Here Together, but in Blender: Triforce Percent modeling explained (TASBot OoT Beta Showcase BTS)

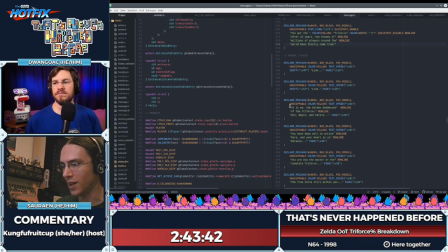So it is we, the golden goddesses, unskippable everywhere, changing color, text speed and everything. um what do you link what do you wish for three choices that kind of stuff um
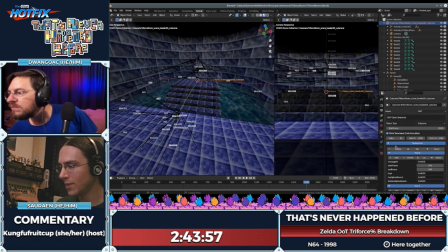and here in the scene i also want to mention um the message id for the text that says you got the triforce
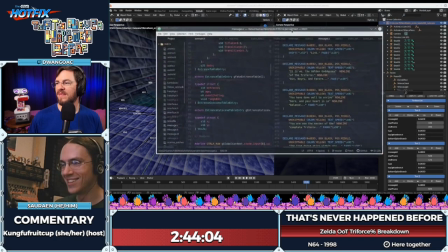is hex ace that's perfect t
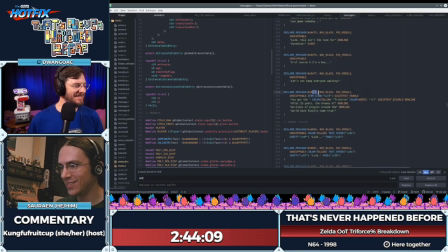here it is you got the triforce after you know you got the color yellow triforce color white quick text disable new line after 23 years you know so that that's how this works um you know when we want to make things like this um you know chic
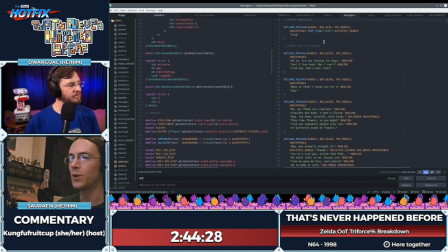dialogue and everything and the whole the whole thing is in here so we had to inject this also this was part of that statically linked um data that i talked about before um
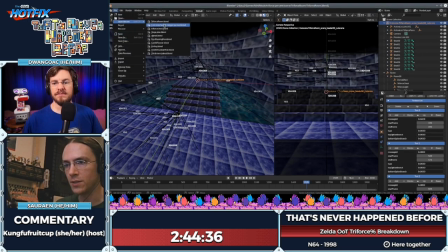so let me just talk about another show a couple of quick scenes um here so this is link this is
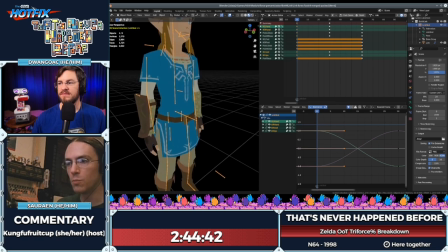breath of the wild link This was mostly made by Alley1234,
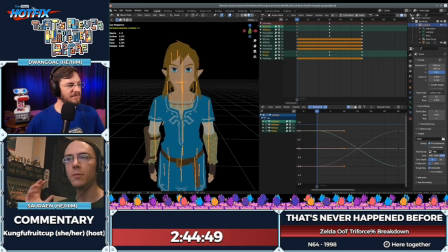took the actual model from Breath of the Wild and then put it through a bunch of programmatic reductions in polycount, like mesh simplifications, and then did a bunch of extra ones by hand and redid the textures by hand or sort of fixed them up by hand.
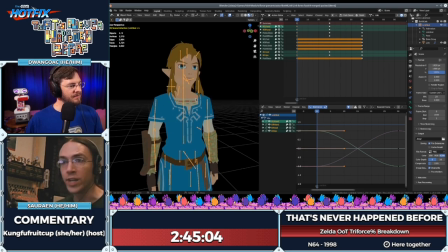And then I rigged Link.
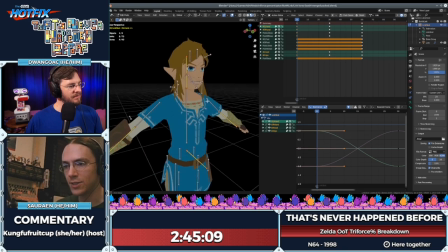I created the armature. and he has like no bones in his hands
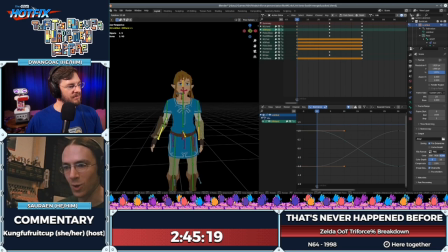so this is his lower arm that's all there's no bones in the hands or the fingers but he has six bones in
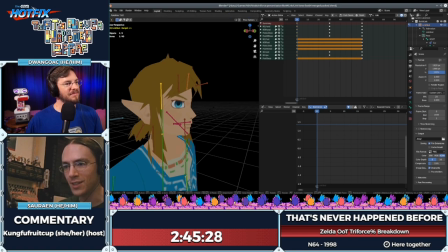his hair because the hair is important we have these ones that move around we have these that move like multiple parts so they can just like wiggle in the wind and
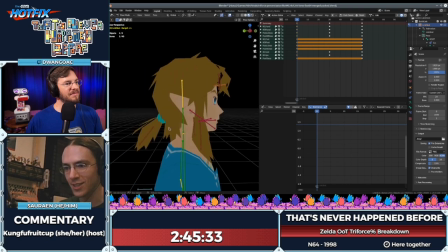look realistic the ponytail
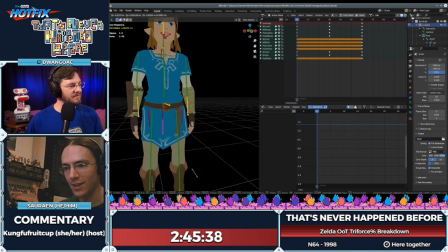six bones in the tunic to move each part of it so that, well, they just rotate so that it looks realistic with the physics.
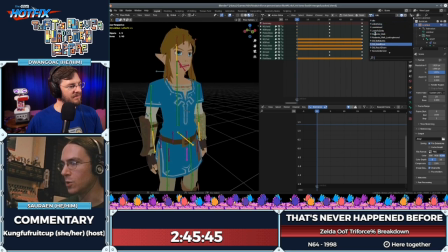And then we have his animation. So the animations were done by several people.
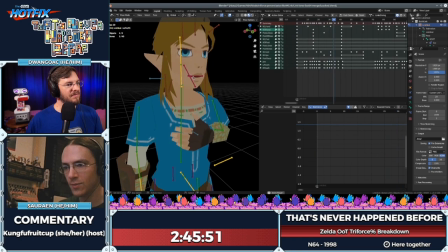They're in the credits, but here's Link speaking. Zedadahime arigato.
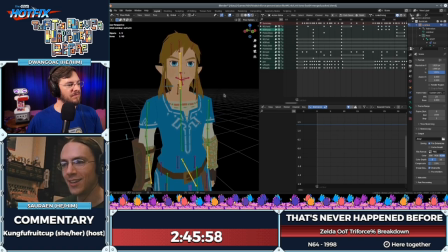And then isho ni mirai wo tsukinimashoka. And I'm sure you folks in the chat can correct my Japanese pronunciation. I don't speak Japanese. I just, you know, memorize those two lines. So yeah, we had to, you know, I did the lip flaps.
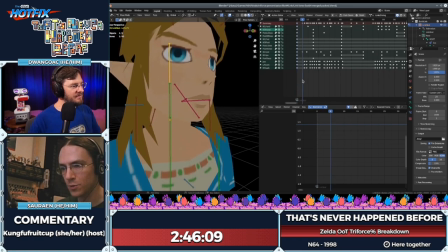I created his lip flaps for all of the lines.
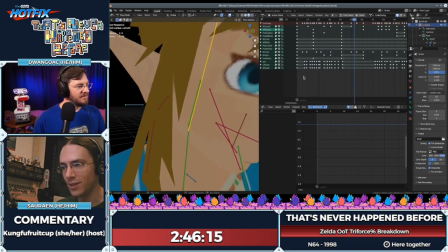And so, you know, listening to this over and over and, and, you know, animating the rotation of these corners of his mouth and everything.
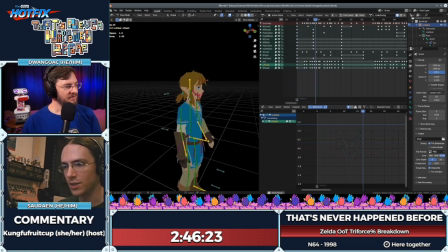And then you can also see the hair is not, is, is dynamic. The hair does not move.
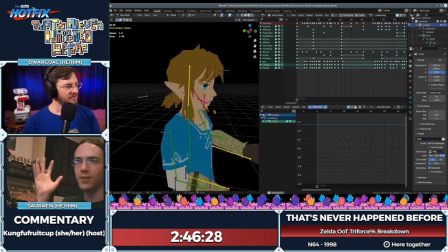The animation just has the hair just stuck there. So that's calculated on the fly. The code for the hair physics is released. So you can use that in your own ROM hacks if you want.
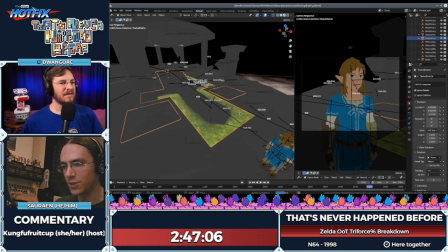So this scene actually has references to the Breath of the Wild, Link, and Zelda.
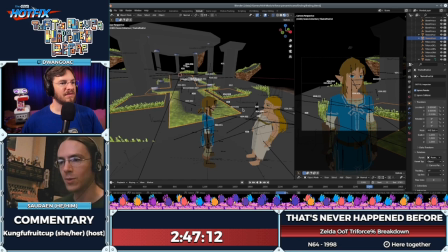Sorry, this is taking so long to load. I'm actually sure what's happening with that. I have a pretty, pretty fast... You're streaming at the same time.
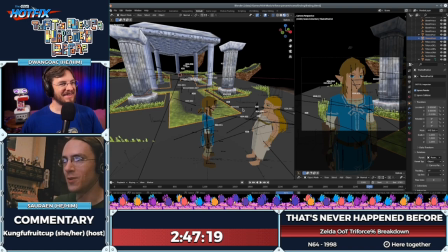Right, there's a lot going on. Yeah, but I have a lot of cores. It should be fine. But anyway, so it has references to the other scenes.
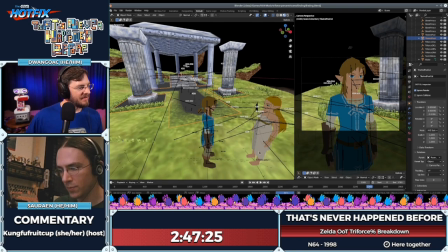So Breath of the Wild... Oh, it's compiling shaders. That's what it's doing.
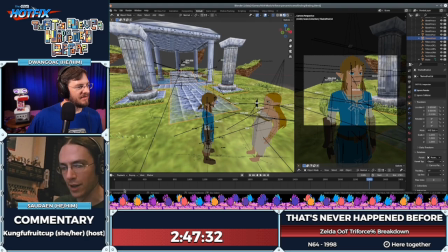So Breath of the Wild, Link, and Zelda can be in the scene, but they're not actually properly, um, like they'll just slide around.
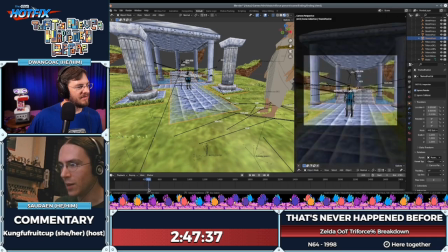Um, so like, here's the cut scene, camera comes in, goes up Link's body, goes around, and then he just slides forward.
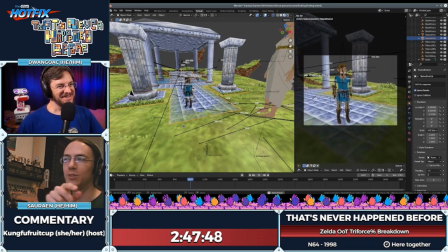So that's, you know, it tells him to change to, you know, forward walk mid pace action, and then slide him around to there.